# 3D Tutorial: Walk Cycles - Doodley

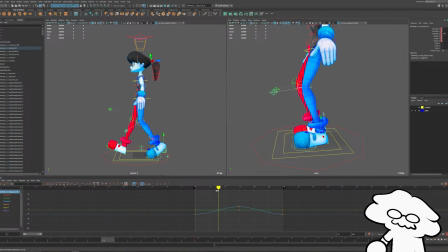And then about frame 8, which is like in between frame 0 and frame 15, this back foot, because it's gonna raise up, we're going to rotate it so that right after it comes off the ground, it's gonna raise upwards and rotate. And then as it goes to frame 15 and it's about to take a step, it goes back downwards.
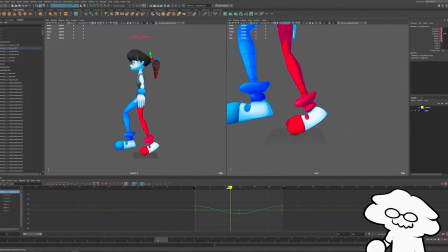So like that. And then we'll do the same for the back leg. I'm probably also going to adjust my foot roll so it stays flat throughout the first few frames like that.
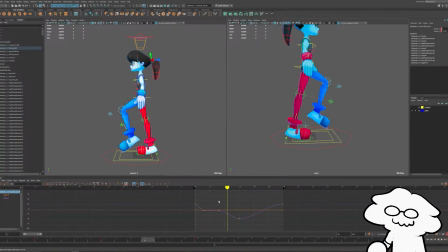And then it starts to peel like around the pass, it starts to peel off the ground like that. And then we'll do the same as we just did for the front blue foot. So I lift it up and then rotate it backwards as it passes, then back down.
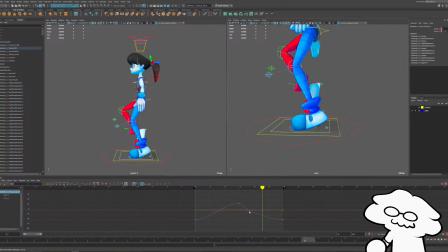Looks like it's, I need to do the just this so that it's flat like that, and then peels off. So obviously I am not animating the upper body at all.
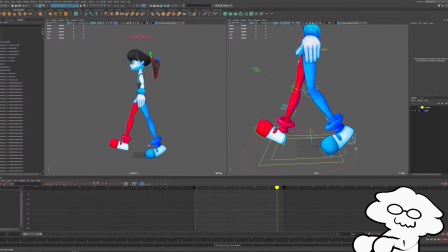We're just focusing on the legs and the feet. And that helps us determine the best sort of look for the legs themselves before we move on to the rest. We don't want to do everything at once because then it just overloads your brain.
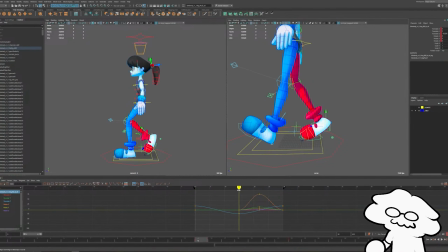So real quick, I'm going to move the red foot backwards more, right about there. We will lower the upper body a bit overall. It's straightening out the legs a little too much throughout the walk cycle. So I have it just a little bit lower overall.
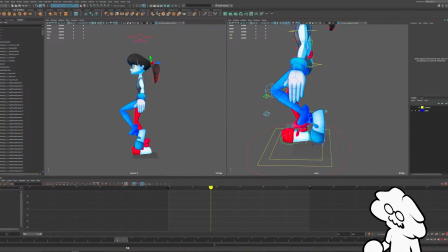And let's keep looking at this. I think this is too high.
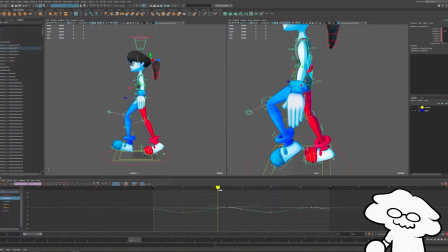Maybe around there, because you want the legs to bend just a little bit so they don't feel too stiff. And then go back down like that. And then as is, her upper body is also, because I haven't done anything to the upper body except move it up and down.
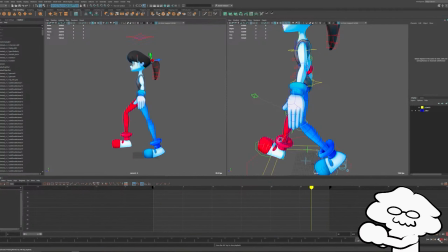We also need to move her upper body forward a bit because right now it's leaning too far back. Generally, when you animate anything with the upper body and you can see the entire character, you want to make sure that the center of gravity makes sense.
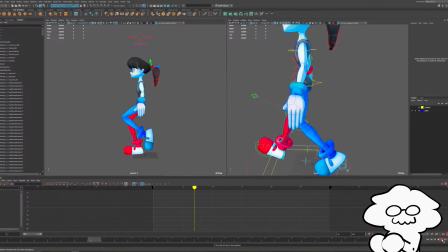Right now, because the foot placement is a little bit forward, the center of gravity feels like off. It feels like it should be a little bit closer to here, like right around here-ish,
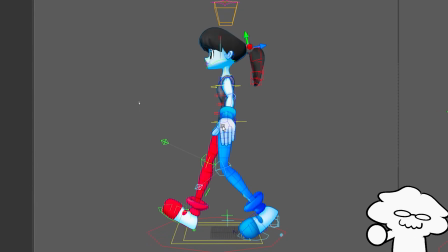when it's right now, because of the way I animated it, it's a little bit backwards, like it's around here.
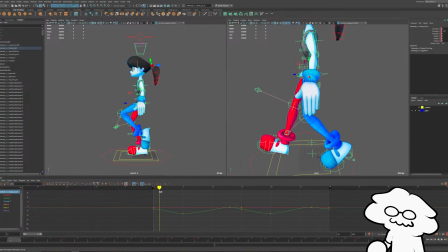So let's move her torso forwards a bit.
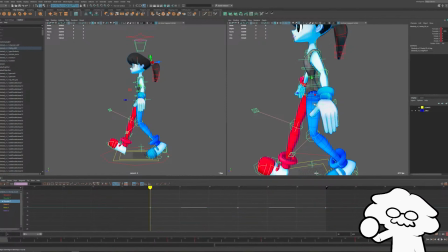The way I'm going to do it is I'm just going to move the actual keyframes, but you can also just position them, in the frame 0, 15, and 30. But I'm just going to take the actual keyframes and move them up like that, which should move the entire character at once.
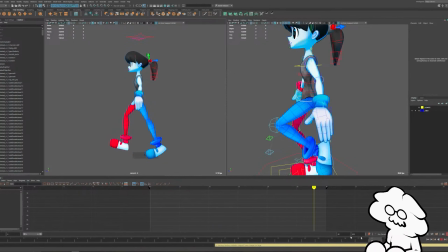It's about where I think it should be. It's going to always feel the
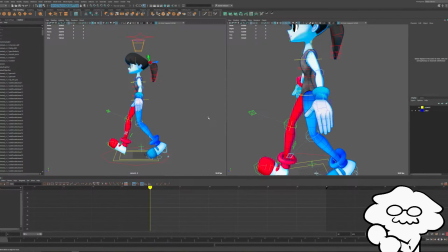weight center of gravity and the weight will feel a little off because I need to turn the hips and body inwards and whatnot. But so we'll keep it there for now, and we'll start adding in the arms at this point.
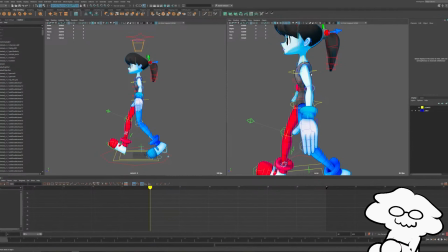So we're going to do exactly what we just did for the legs, but mirror them so that they counterbalance the legs. So you don't want to position your arms so that they are on the same sides like that.
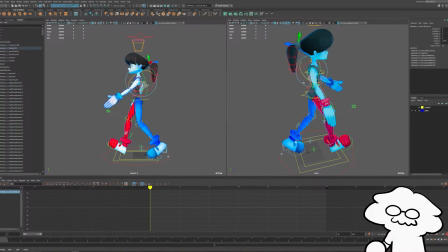Very easy mistake to make. You don't want to do that because that's just not how people walk in real life. You can do that if you want your character to look silly, but generally arms are going to swing on opposite sides.
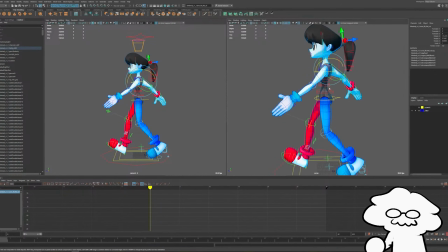So let's move the arms the way they should be. Again, it will look very silly for a bit. Kind of like that.